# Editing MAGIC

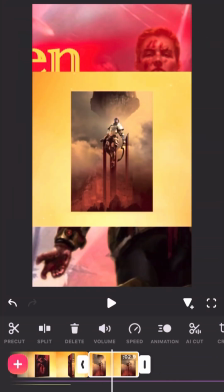Here I just decided to add a couple of zoom effects and, get a slightly better look at the art.
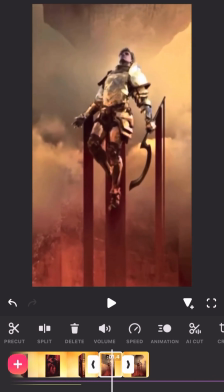With all that being said, I'm very excited to buy this book.
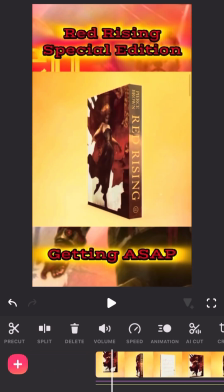And I split the track in half, zoomed it in by breaking it down a little bit more, cropping it.
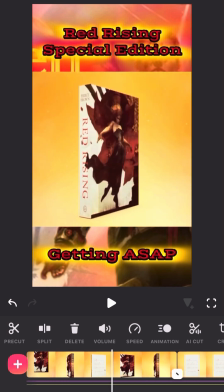It lowers the quality, but as long as it's within a reasonable standard, it should be just fine.
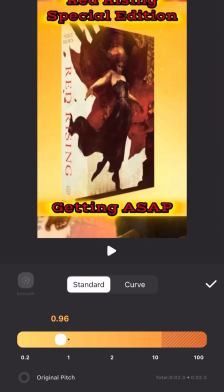Here I wanted to draw attention to the art, so I just took this little clip and I slowed it down a little bit.
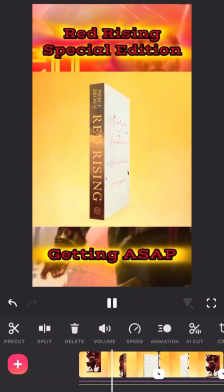And the effect was definitely worth it.
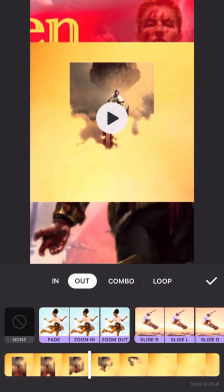And for another effect that is, a small thing but makes a big difference in the overall quality of the video, let's add a little animated outro.
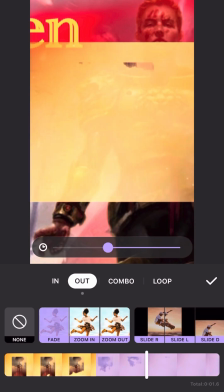In this case, a fade.
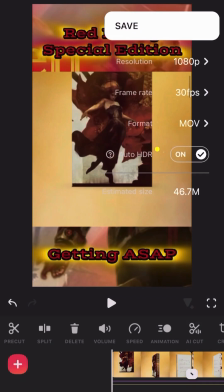One of my favorites to fade in or fade out. Now that the video is done, what you want to do is you need to pick whether you're going to save it as an MP4 or an MOV.
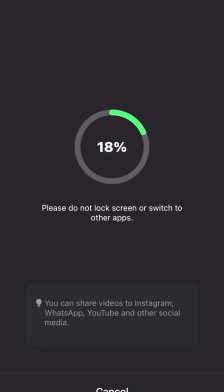MOV is higher quality, and when I'm uploading to YouTube, that's what I will typically use. But if it's going to be a clip, like for streaming or on a website or something I need in a smaller format, I'll go with the MP4. It's just an overall smaller way to format it, and it allows you to lose quality,
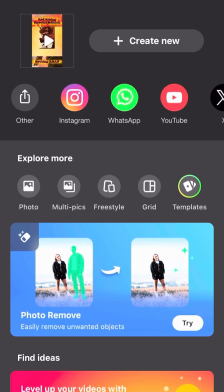but allows you to use it in places that you can't use an MOV. Anyway, guys, thank you for watching the video. Hopefully it will be of some help to you. There are a lot of tutorials out there from people a lot more capable than me. This is just how I do my videos, and this is a basic overview. But I've had enough of people requesting how I do my shorts or complimenting me on my shorts that I was hoping this would be of value to some of you out there. If you guys have further questions, post them in the comments down below. And in any case, if you guys want a tutorial on something else, just let me know. See ya!